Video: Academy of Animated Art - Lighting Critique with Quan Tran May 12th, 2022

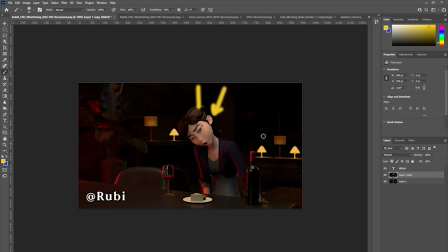But otherwise, it's looking good.
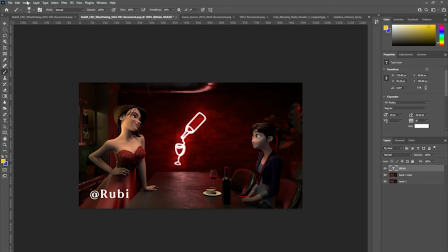This one also could benefit from exposing down in general.
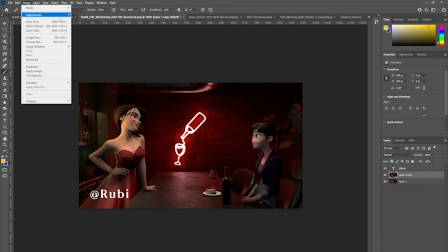Um, I would, um, I would bring it down by
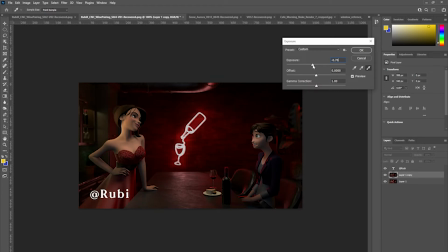maybe 3/4 of a stop, something like that in general. Um, maybe,
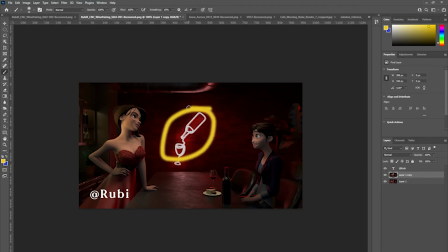maybe this area here, the light source coming from the neon, maybe you could dim that down. Um, maybe it can go, um,
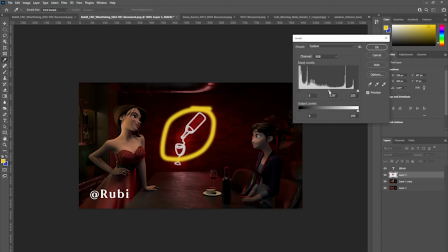oh, maybe it goes down.
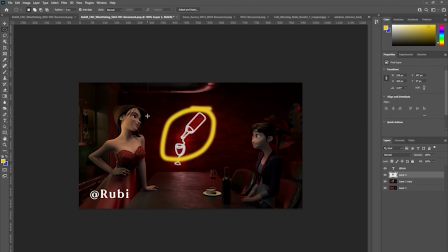Just so it doesn't compete for your attention, because I think you want to focus on um, these guys. You want to focus on her expression. What's going on with her look?
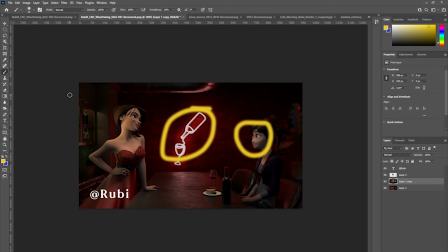She looks kind of a bit scared. Um, but definitely on her, I would maybe try and focus the attention on their expressions in their faces.
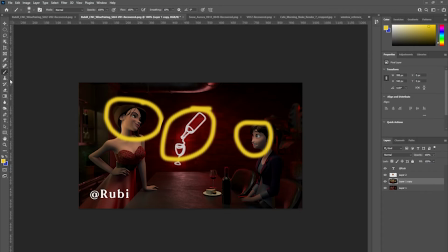So um, bring down. I would try and bring down, you know, um, um, this foreground. Sorry, this neon elements, and then maybe even the bar.
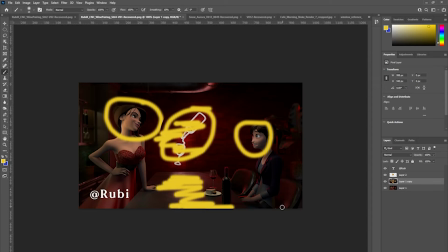I'll bring that down. This key definitely come down and maybe bias it around so that it's reading more as a kicker.
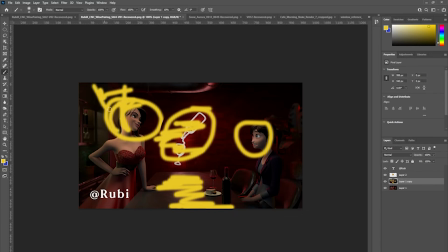Try that. So it's coming from this side. Sorry.
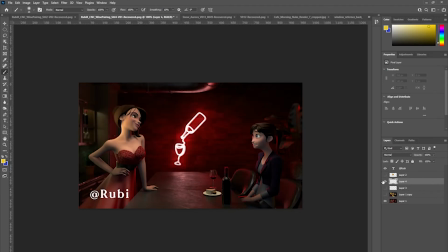So it's coming down from, let's see, maybe what you need to do is probably just bring up
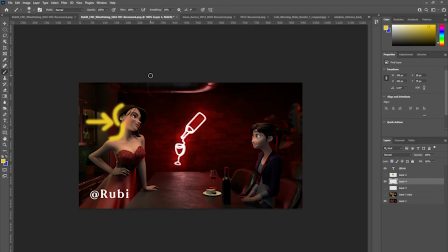this light source here that's hitting her, and maybe this could come down, this light that's lighting up her face, maybe that can come down a little bit too.
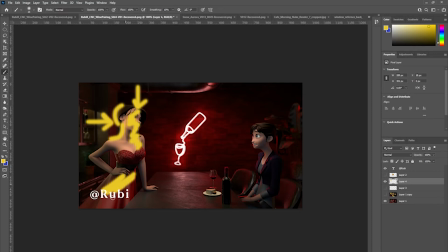Yeah, I would maybe try and darken her down as we get lower, again, just so that the attention is focused on this area here.
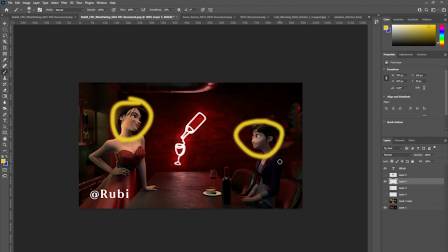Same with this, same with her, like I would try and darken her down. So that's, and also here, so that we stay focused on their faces and their kind of interaction.
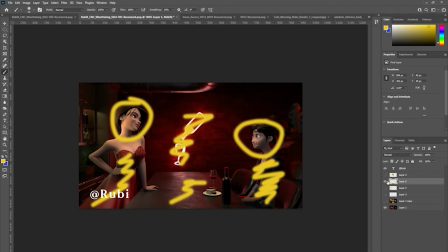All right, cool.
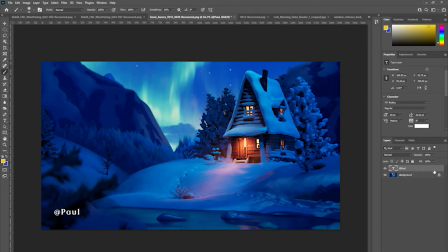Paul, this is looking great. Again, this is great that you've got, this kind of warmth,
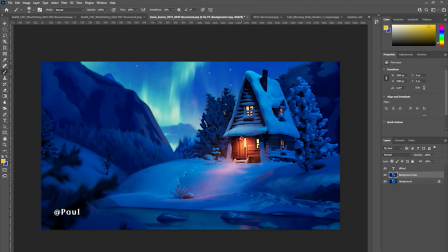this kind of warm light, kind of focusing our attention. We have blue, and then we have sort of the warmish yellow amber light. So our eyes are kind of focused on this here the most, I would say, in the scene.